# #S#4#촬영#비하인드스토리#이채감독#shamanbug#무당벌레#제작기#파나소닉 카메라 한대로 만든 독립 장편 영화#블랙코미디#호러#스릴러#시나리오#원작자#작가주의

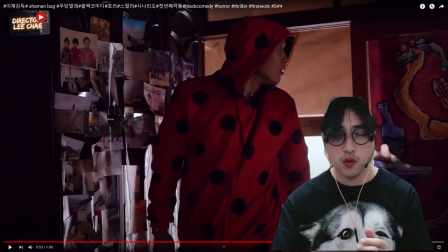[16:22]
돌면서 뭔가를 쳐다봐요. 그렇죠? 쳐다보고 다시 화면이 아까 그 장면을 딸 때는
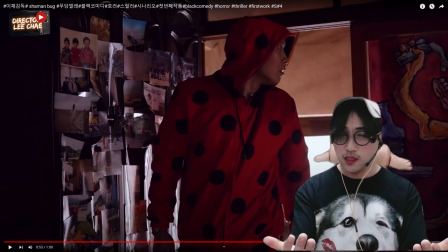[16:30]
그 장면을 하나씩 다 따고 이 장면을 다시 뒤로 와가지고 카메라가 뒤에서 다시 따는 겁니다.
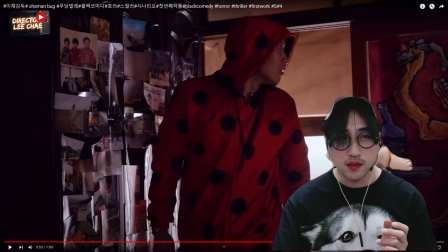[16:37]
그럼 여기서 이제 선명하게 보이죠? 그러면서 왼쪽의 찬장에는 이제 건달들의 사진들이 붙여져 있고 그러면서 이제
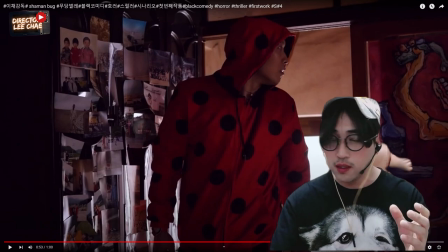[16:45]
여기서 찍으면 카메라가 반사되기 때문에 그런 효과를 카메라 반사되는 걸 가리기 위한 목적을 뒀고요. 그리고 두번째는 이제 여기에 건달들에 대한 앞으로 여기에 이 찬장에 붙어있는 사진의 주인공들이 여기에 등장할 거야.
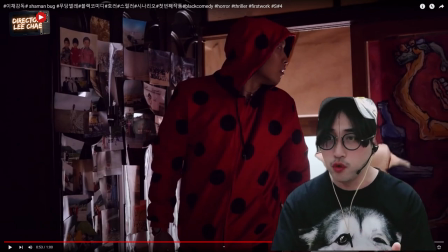[17:01]
그리고 얘네들이 여기서 살아. 이런 거를 암시적으로 보여주는 거죠. 그러면서 이상한 도둑이 뭔가를 딱 쳐다봐요.
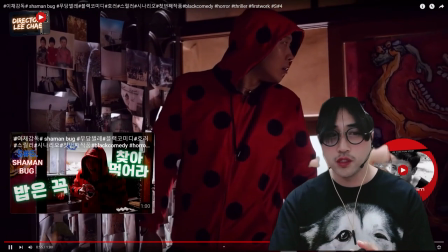[17:07]
이제 뭔가 봐요. 그렇죠? 뭔가 보면 천천히 걸어오죠?
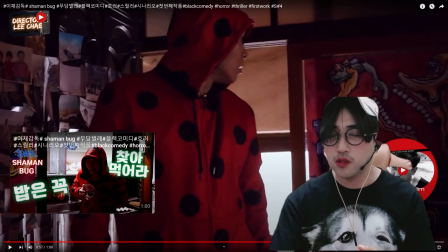[17:12]
걸어오는데 중요한 거는 여기서 다시 한번 뭔가 말씀드릴 거는 여기 들어오면 여기 이상한 도둑이 바로 옆에 보면 그림이 있잖아요. 이 그림은 이제 홍하트라는 작가님의 그림을 제가 이제 영화에
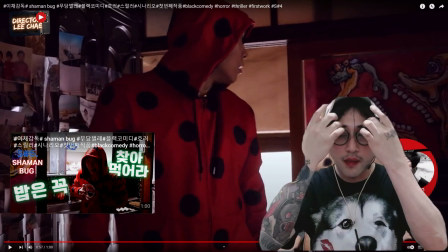[17:25]
작가님의 그림이 제 영화에 잘 맞는데 잘 맞는데 그 그림을 영화에 좀 쓸 수 없을까 부탁을 했어요.
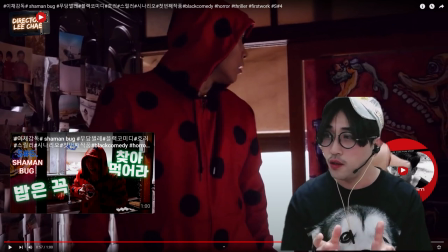[17:32]
그래서 작가님이 흔쾌히 허락을 해주셨고 허락을 받아서 그 그림을 출력 뽑아가지고 미달지문에다가 미술톤을 잡은 겁니다. 그러면서 좀 괴기스럽 괴기스럽지만은 그 형상 자체의 그림 자체가 괴물이잖아요.
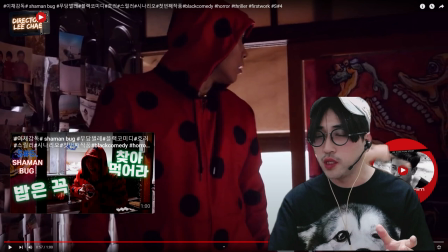[17:49]
이빨도 되게 이렇게 활짝 드러나있고 사람의 모습이 아니고 이상한 도둑의 내면적인 벌레 같은
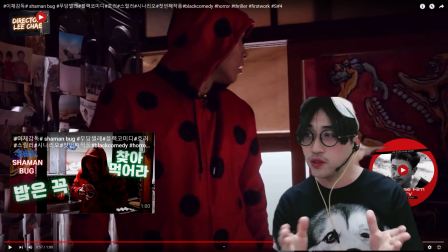[17:58]
영혼들을 상징하는 그런 느낌을 한껏에서도 엿볼 수 있게끔 그렇게 좀 효과를 주고 싶었습니다.
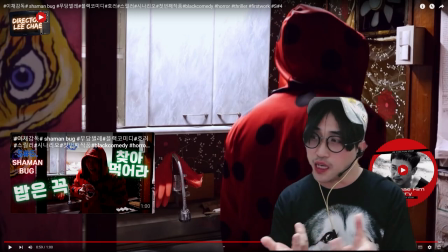[18:05]
이상한 도둑이 이렇게 뭔가 찾아서 들어가요. 이 부엌으로 가는 장면 때 카메라가 무빙을 하면서 따라가도 돼요.
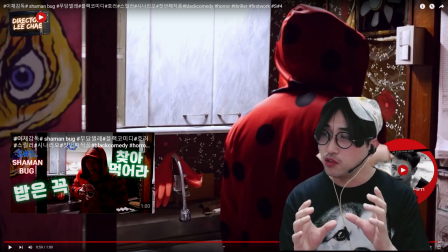[18:13]
뒤에 걸치는 주방의 어떤 이런 장면들 이런 영상들이 너무나 조금 뭐랄까 영화적이지 못하다.
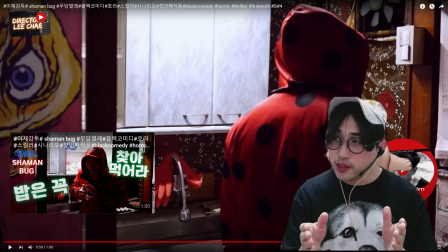[18:20]
저는 그렇게 판단을 했어요. 부엌으로 걸어가는 그 찰나에 어차피 불을 켜야 되니까 블랙 프레임을 중간에 3인분 하고 세 번째 장면 전환될 때 불을 켰을 때 왼쪽에 그림에 눈동자 있죠?
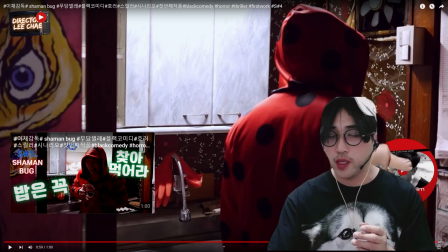[18:35]
괴물의 눈동자 괴물의 눈동자와 오른쪽에 이상한 도둑이 불을 켜는 장면들 그리고 위에 환풍기 그 다음에 고무장갑 그 다음에 살짝 엿보이는 앞으로 냉장고를 열거거든요 찬장도 열거고 이 한컬 이 그림이 나올 수 있도록 이 한 컷을
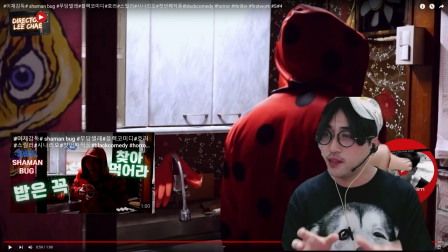[18:54]
찍기 위해서 그리고 이 한 컷이 필요하다고 생각했기 때문에 이렇게 의도적으로 이렇게 찍은 겁니다.
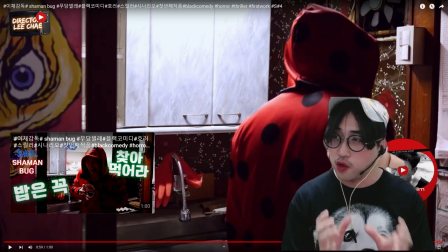[19:01]
촬영을 한 거고요. 씬 넘버 4가 이렇게 끝나요. 씬 넘버 5가 넘어가는데 영화 지망생들이 영화를 찍을 때 영화를 찍을 때 시나리오를 쓰잖아요. 촬영 콘티로 발전이 됐을 때 촬영 콘티를 찍을 때 그 현장을 직접 가보는 게 좋아요.
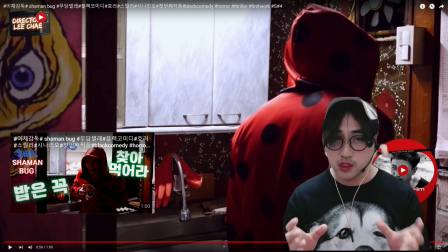[19:15]
기본적인 1차 콘티가 나오면 2차적 3차적인 거는 현장 로케에 가서 내 촬영 콘티하고 좀
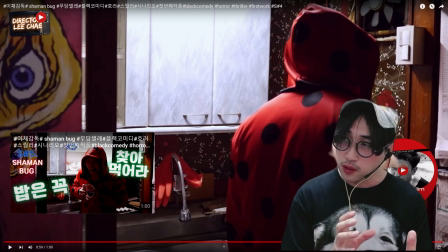[19:23]
비교도 해보고 그러면서 더 좋은 앵글들 더 좋은 그림들 이 씬에서 이 시나리오에서 어떻게 좀 더 효과적이고 시각적이고 비주얼적이고 내면적인 갈등과 외면적인 갈등과 어떻게 조금 더 영상미
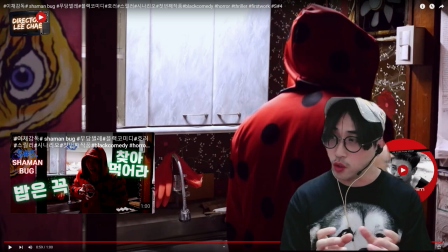[19:38]
있게 예술적으로나 아니면 또 재미나게 아니면은 정보를 전달하는 다른 여러 다양한 목적을 두고 이렇게 콘티 조절을 하면 되게 좋습니다. 그래서 원래 자료콘티 나왔다고 해서 다 그렇게 그대로 찍지는 않아요.
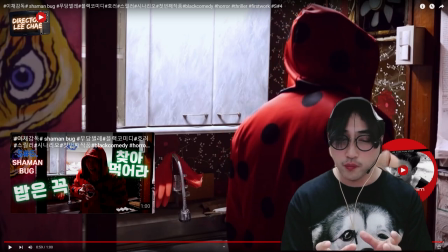[19:53]
또 촬영하면서 여러가지 돌발적인 변수가 생깁니다. 더 좋은 장면들이 찍힐 수도 있고 어떻게 보면 생각지도 못했던 장애물이 있어서 내가 생각했던 콘티에 맞춰서 언밸런스가 나서 당혹스러울 때도 있어요.